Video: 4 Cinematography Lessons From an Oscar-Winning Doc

Werner Herzog just claims this is wrong, and he shoots like six hours of footage for his final edit because he knows exactly what he wants ahead of time, but most of us aren't Herzog,
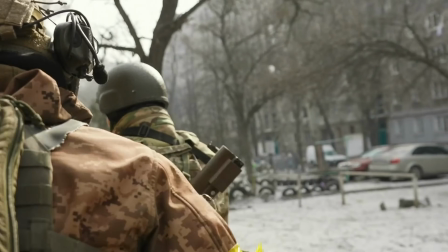12:17 including me. But getting back to the movie, this scene works because the camera is just there and rolling and all the imperfections just add to the mood.
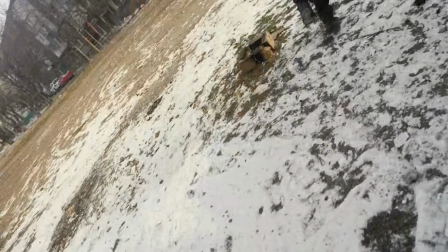12:26 So for your next verite scene,
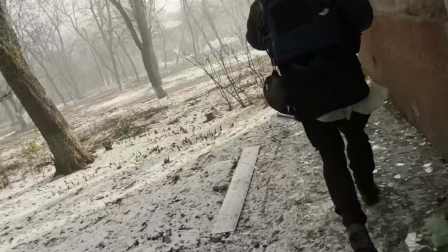12:27 try to break the habit of constant cutting and instead think of covering a moment and flowing with the action and just roll until that moment is done.
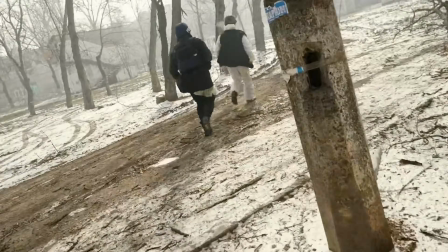12:35 I think you'll find that you give yourself a lot more options in the edit and some of the messy parts actually become the stuff that takes your story to the next level.
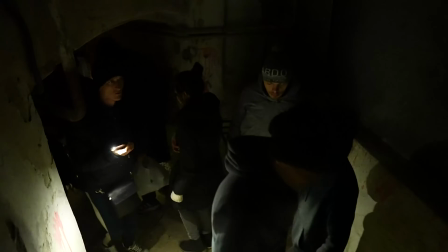12:45 Okay, so the last thing I want to touch on is from this dark bunker scene and specifically I want to talk about scene construction from the point of view of a DP.
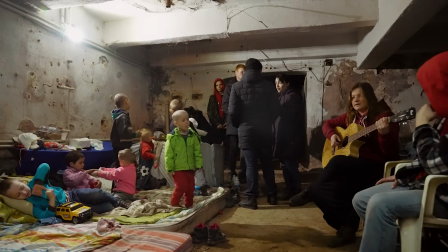12:52 Because there are pieces to this scene that as a cinematographer, it's gonna be your job to get. Beyond just the importance of having one low-light prime in your kit for these dark situations, let's look at how this beat is put together.
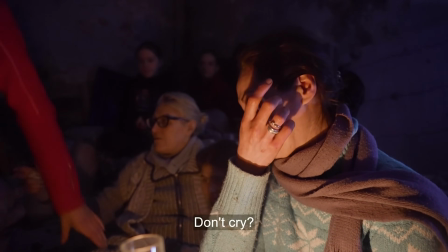13:03 Now, the central moment of the whole thing is this woman crying and talking about how she just wants to go back to her normal life, and how she never wants to live under the control of Russia.
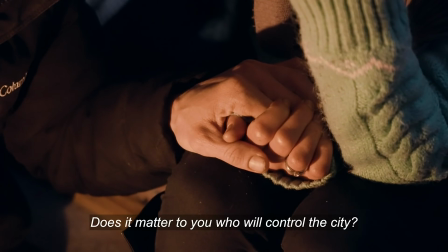13:12 This is the linchpin moment, but there's a whole scene built around it, and the cinematographer needs to make sure that the coverage is there for the editor to build it with.
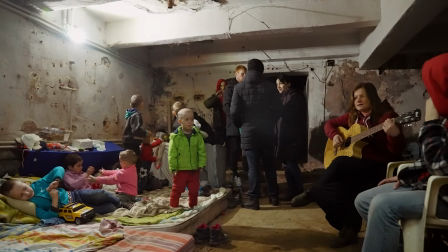13:20 Like once we land in the bunker, there's this big wide shot to show the whole space. Audiences need to get a sense of the environment, and that's why nearly all scenes have to start with some sort of establisher, or it's really hard to settle in. Your brain always wants to know, where are we? From there, the camera goes around the room for some textural moments to draw our attention to more specific details.
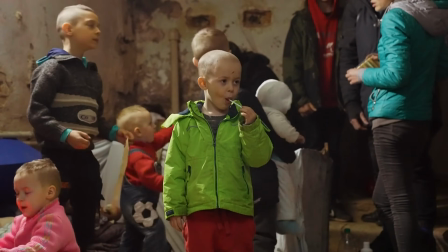13:40 There's a kid with a cut-up forehead,
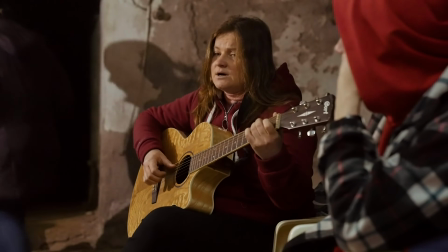13:42 the woman playing guitar, which also doubles as a shot to explain the source of the ambient noise in the room, and then the nursery full of babies.
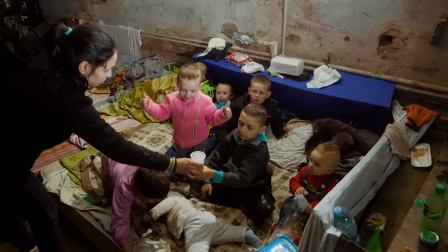13:50 These three shots tell us a ton about this scene. This isn't the front lines, this is full of non-combatants and kids, the cut-up forehead tells us life is rough, and the woman playing guitar is saying that there's still hope and defiance.
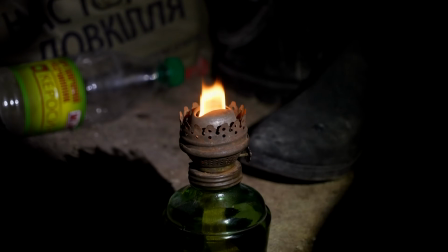14:01 Then we get into the real meat of it, what it's all building towards, that woman in the night seen as the candle dies.
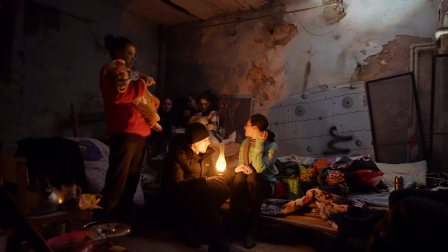14:07 Now notice that even within the larger scene, this moment is bookended by the fire from the lantern.
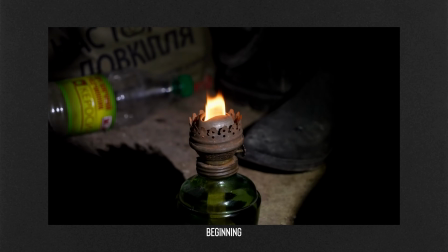14:12 At the start, it's just being lit, and at the end, it's just dying, plunging them all into darkness inside that bunker.
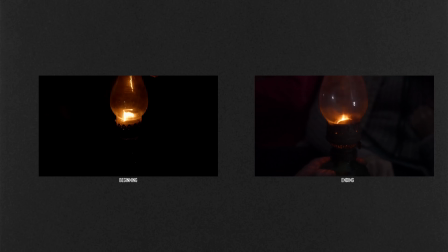14:19 Every scene needs a beginning and an end, and as a DP, that's your job to find it visually.
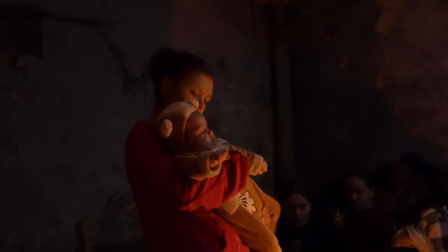14:24 Also, as the woman is talking, there's cutaways that reveal more about the story, like a hand being held to show that they're all in this together.
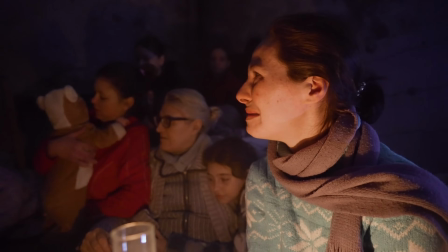14:31 And in the end, we're left with a two-minute beat with a beginning,
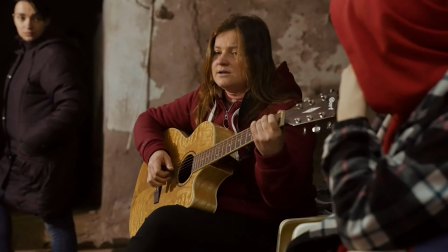14:34 a sense of place, an emotional revelation, details and texture that bring us into the world, and then an ending. And just like in fiction movies, docs are made up of many little scenes like this, not just a bunch of b-roll stitched together in in slow-mo with an interview behind it. You couldn't use this incredible moment of the woman in the dark without building the context around her, and that's all on the DP to get that coverage.
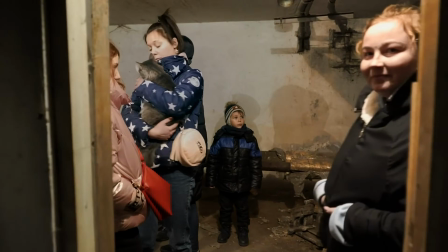14:55 So as you're shooting, think. Do we have an establisher? Do we get a sense of the place? Do we have textures and details? Is there an ending? It's a lot to keep track of, but that's the gig and something you need to master to do it well. So check out this movie if you haven't already. It's a full-on experience, I promise you. The cinematography is imperfect in so many ways, But that doesn't make it any less powerful and it's well worth studying and check out the link in the description
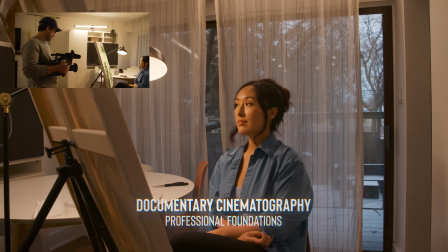15:19 for the course If you want to go even deeper into this stuff or if you're watching this video late and the doors are already closed
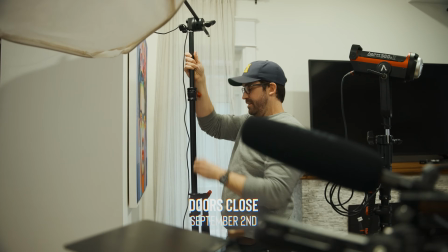15:24 Jump on the waitlist to get notified next time it's open. See ya